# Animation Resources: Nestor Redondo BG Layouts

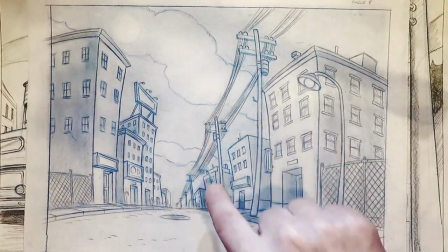(24:49)
telephone poles, everything are all curved, and they're all giving this feeling of almost like rubberiness.
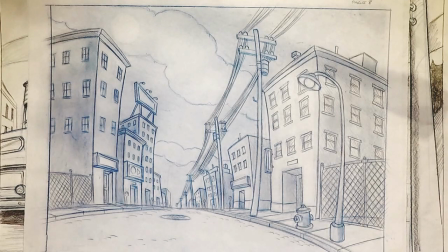(24:58)
or cartooniness, a flair to everything.
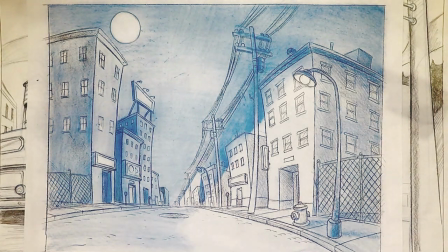(25:04)
He's indicated it the same background now by just doing a Xerox and then doing blue line over the top, or blue shading over the top to indicate light source for a night shot.
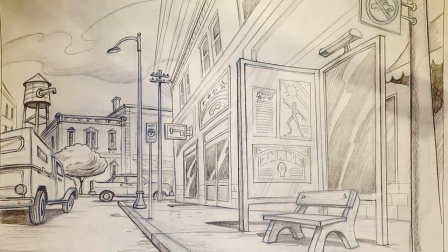(25:18)
Now this is pretty astounding. Look at that. Look at the cars. You could probably name what cars these are. He totally understands what he's doing.
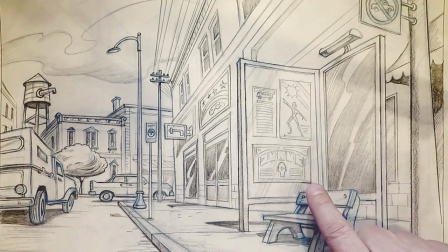(25:29)
He's got a poster up here, and the poster is simplified, but it feels graphically well designed.
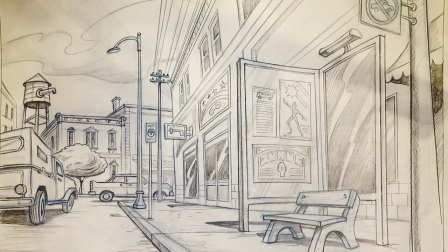(25:37)
That's one thing that's really important that people tend to kind of cheat over in cartoons is graphics.
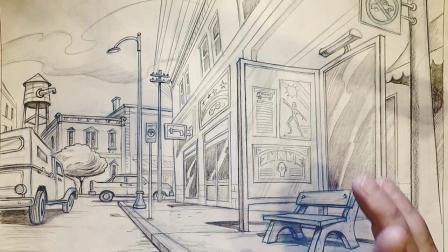(25:44)
The graphics should look to the proper degree of detail for where it appears in the background.
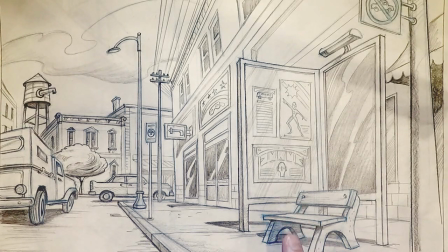(25:51)
It shouldn't be over detailed, and it should feel like it's actually a graphic, not someone handwriting something. That is absolutely perfect because it doesn't draw attention to itself, but it does its job within the function.
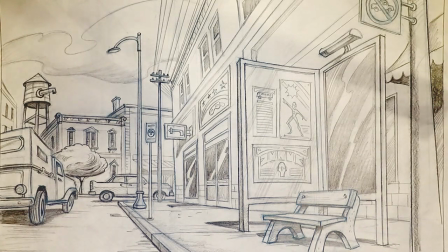(26:08)
There's one mistake that Ken, the fellow who donated these to Animation Resources, pointed out,
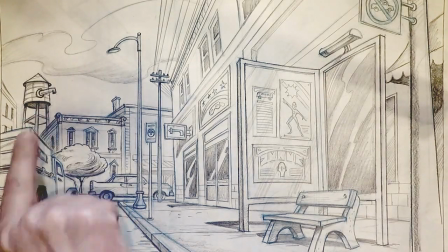(26:14)
is that if he had approved this one, he would have immediately pointed at that spout on the water tower and said two problems with that. One is that it's not in the proper perspective. The other is that a water tower like that doesn't have a spout.
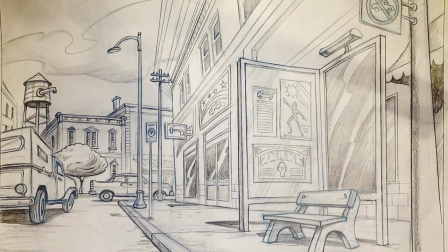(26:27)
That's the kind of spout you put on a train station water tower that fills steam locomotives.
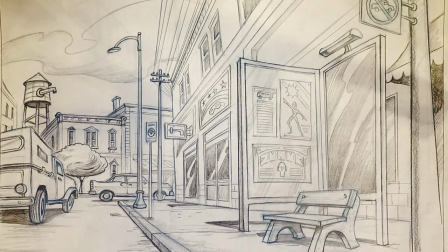(26:35)
But he said it's okay because it adds a little personality.
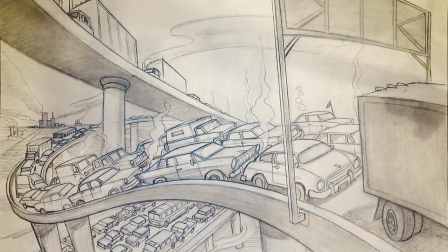(26:41)
Now, if you're thinking of how are you going to render a crowded freeway, you think of angles where the cars just fill the screen totally.
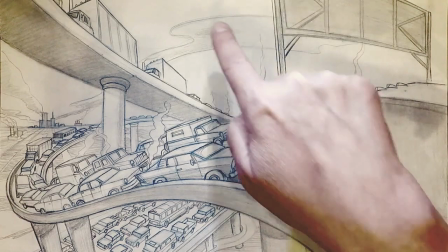(26:54)
But this actually feels more crowded because you've got the open space around it to set it off.
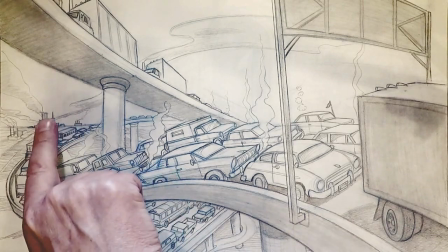(27:01)
And you've got things in the distance that they're trying to get to or get away from.
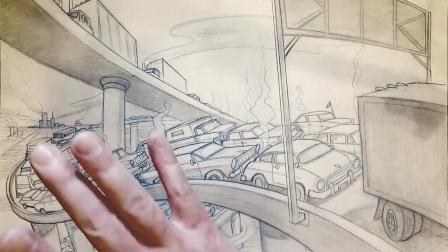(27:08)
This is a really nice composition. Everything all is swirling in this direction that makes your eye follow it.
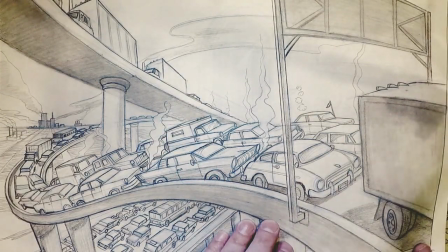(27:16)
Very nice. City freeway with gridlock.
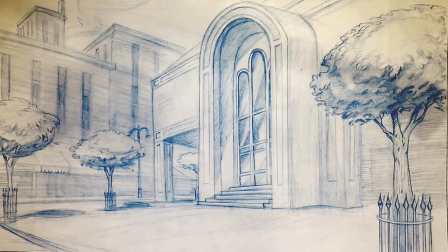(27:22)
Now here's designed an office building. You could have seen buildings like this in the late 60s.
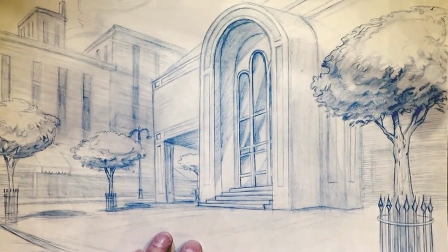(27:29)
That's I mean, you know exactly what time period you're in. You know that you're probably in an urban setting. You know that it's a public building. All of these things he's able to put across with
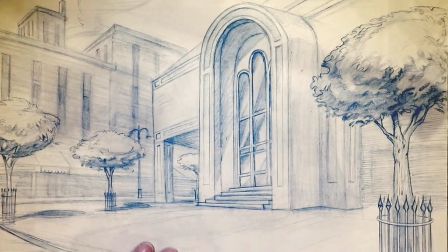(27:46)
his design without actually appealing to any kind of
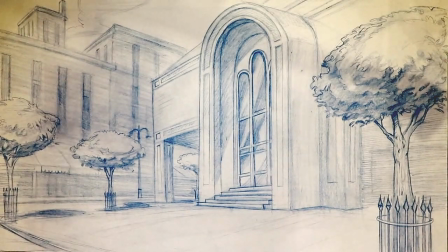(27:52)
stereotype of what an office building looks like.
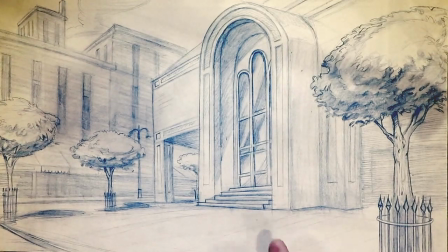(27:56)
I've never seen an office building that had an entrance like that, but I can totally believe that there could be one.
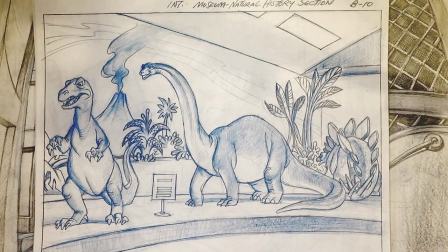(28:04)
So now he's designing, and this is the great thing about an artist like Redondo. He's designing a museum. So he's not just designing backgrounds, he's designing the exhibits. He's designing
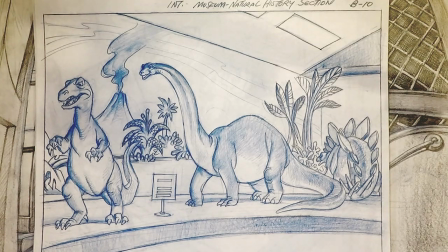(28:24)
the layout of the hall and where the various exhibits are.
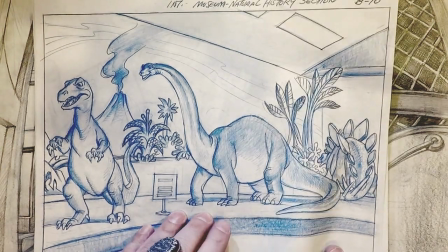(28:30)
So let me take you through this here. This is the natural history section with the dinosaurs.
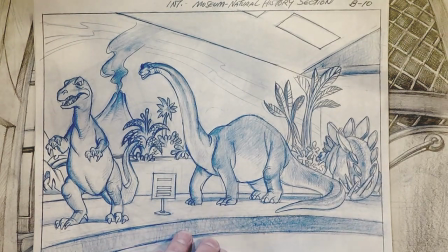(28:34)
Obviously he's been to the Natural History Museum in Los Angeles because a lot of this is very similar.
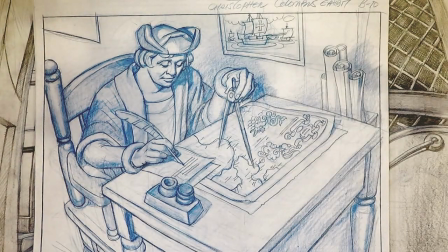(28:39)
This is fascinating because here's a Christopher Columbus exhibit. And there are a few things to look at in this. One is that as we look at Christopher Columbus here, we can see that he's not a person.
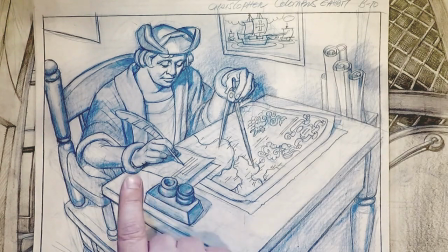(28:53)
He's a statue, or a statue essentially of Christopher Columbus. And if you look, there are just little tiny details in the kind of angular things around the arms and the way the folds on the
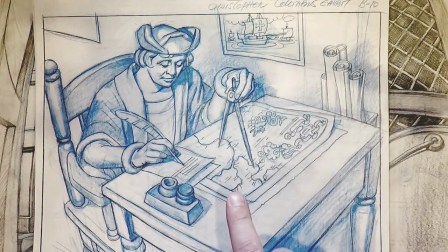(29:10)
clothing is rendered, and the hat and the shapes on the chair and everything.
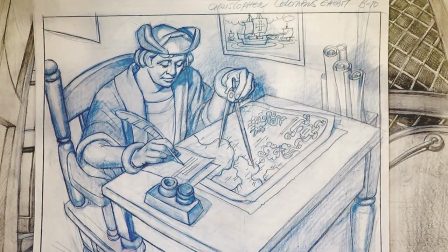(29:15)
You can tell this is a dummy. This is not a real person. How he gets that across in his drawing is very subtle but very clear.
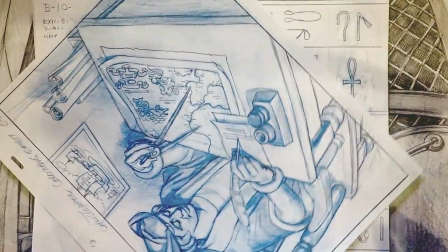(29:24)
Another thing to look at, I'll turn it around this way, is the map.
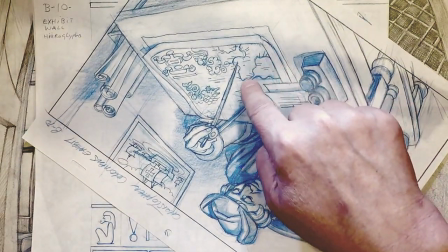(29:29)
He's got Spain and Portugal over here, and then he has sea monsters and dangers, and he doesn't know where he's going to,
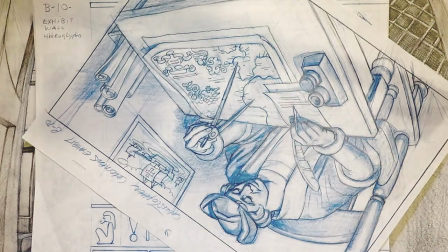(29:41)
so it's all of these dangerous things off in the distance, and he's created a little graphic in the corner,
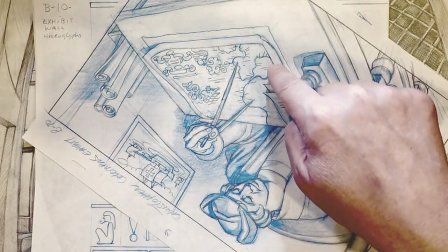(29:48)
and this is Africa, and that's Spain, and there's the Mediterranean Sea, and the bottom of England over there.
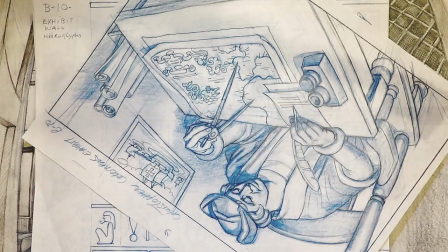(29:57)
he's designed the map on the table. He hasn't just designed the background.
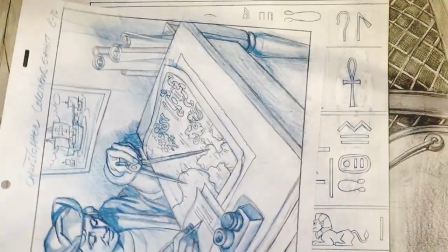(30:02)
He hasn't just designed that it's a dummy of Christopher Columbus.
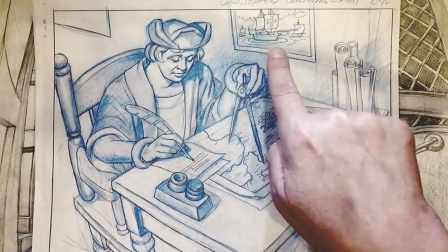(30:07)
He's shown the Nina, the Pinta, and the Santa Maria, so we know it's that.
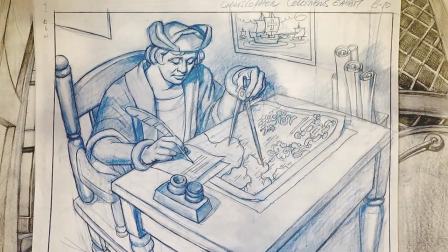(30:11)
And we've got rolled up maps, and then we have this map, and he's designed every bit of it to put this idea across.
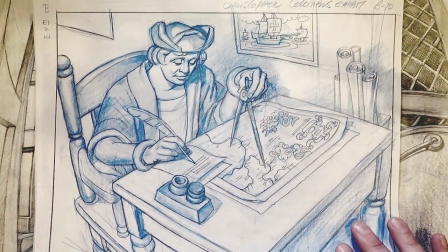(30:17)
That's going the extra mile, because you could just do a
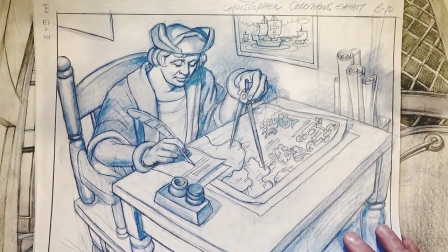(30:22)
kind of a symbolic thing, and it wouldn't have nearly the interest.
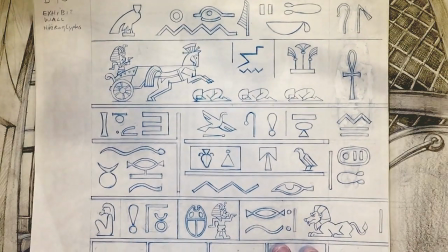(30:28)
So here he's designing an exhibit wall on hieroglyphics, and he's putting the bogus character into the hieroglyphics, which is the Where's Waldo kind of thing.
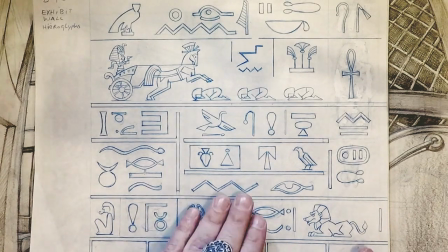(30:39)
But it has a great feeling. Then he uses that in the background here.
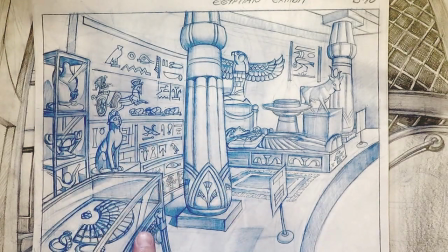(30:48)
So here is that wall. It hooks up exactly with the previous drawing. There's the chariot and the slaves, and it all hooks up.
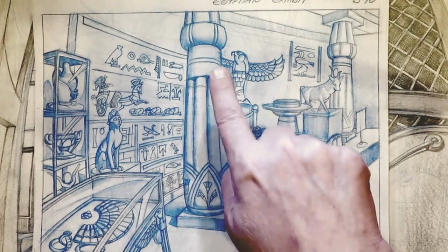(31:04)
And he's got
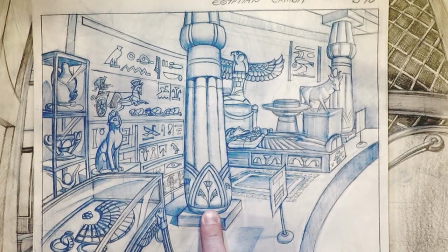(31:08)
papyrus symbols and mummy case and artifacts that would be in King Tut's tomb, the
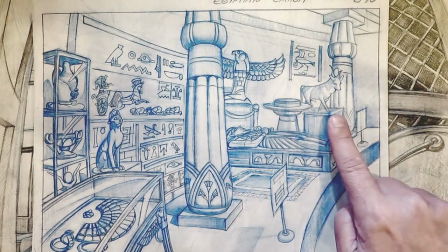(31:18)
statue of the cat and the ox.
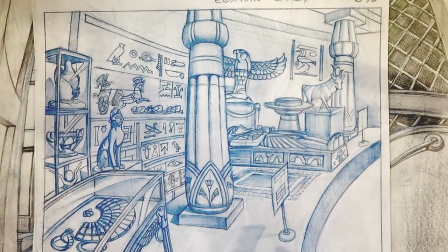(31:23)
Obviously, he's done a lot of research so that every one of these items is all something that, and the shapes of the pillars, everything is something that suggests Egypt.
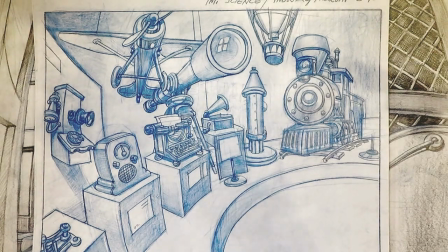(31:34)
Ken said that they had a crew, like about 3 or 4 people, whose sole job it was to do research in advance for them.
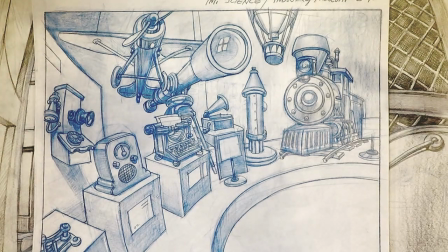(31:41)
They would go through National Geographics and books in the Calico Library, and they'd do post-its just showing, they'd go through and find research.
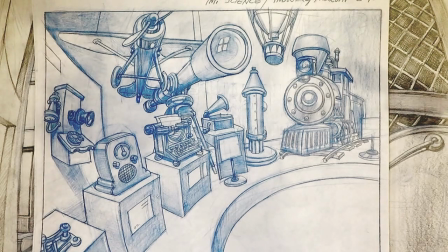(31:53)
So if one show was taking place in Australia, say, next time, they would have a bunch of photographs of Australia to be able to show the artists.
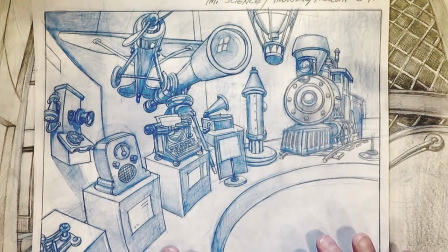(32:02)
That is so important, and not many people do that. They make the artists do all the research.
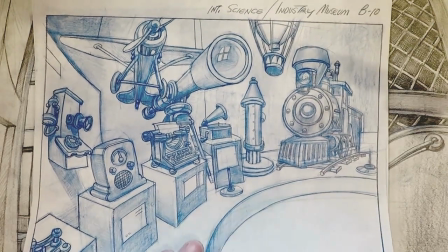(32:06)
But with Google, we're kind of a little bit ahead of them on that aspect, because you can Google image search just about anything you want.
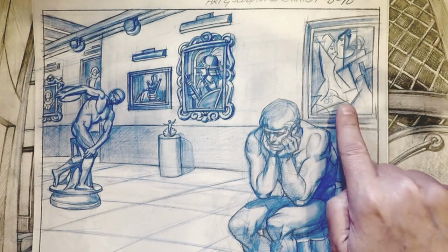(32:15)
Here again, the thinker, some sort of a modern Picasso sort of thing.
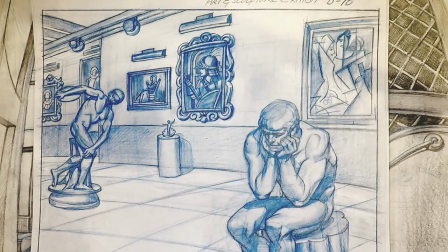(32:21)
He's got Whistler's mother over here. Art and sculpture exhibit, and maybe a little Degas ballerina down there. He knows what he's doing. He's not just shoving in generic art.
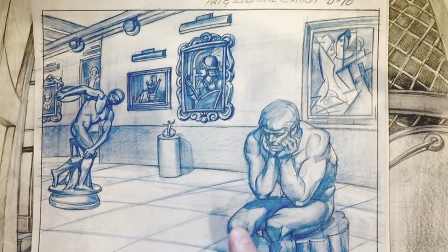(32:34)
It is actually really specific kinds of art.
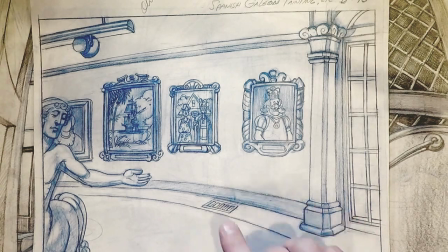(32:41)
Here's another end of the same sort of thing with American Gothic and a Spanish galleon.
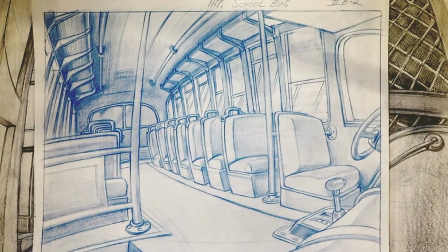(32:53)
Now here, he's doing the same thing that he did in that museum, except he's doing it with a school.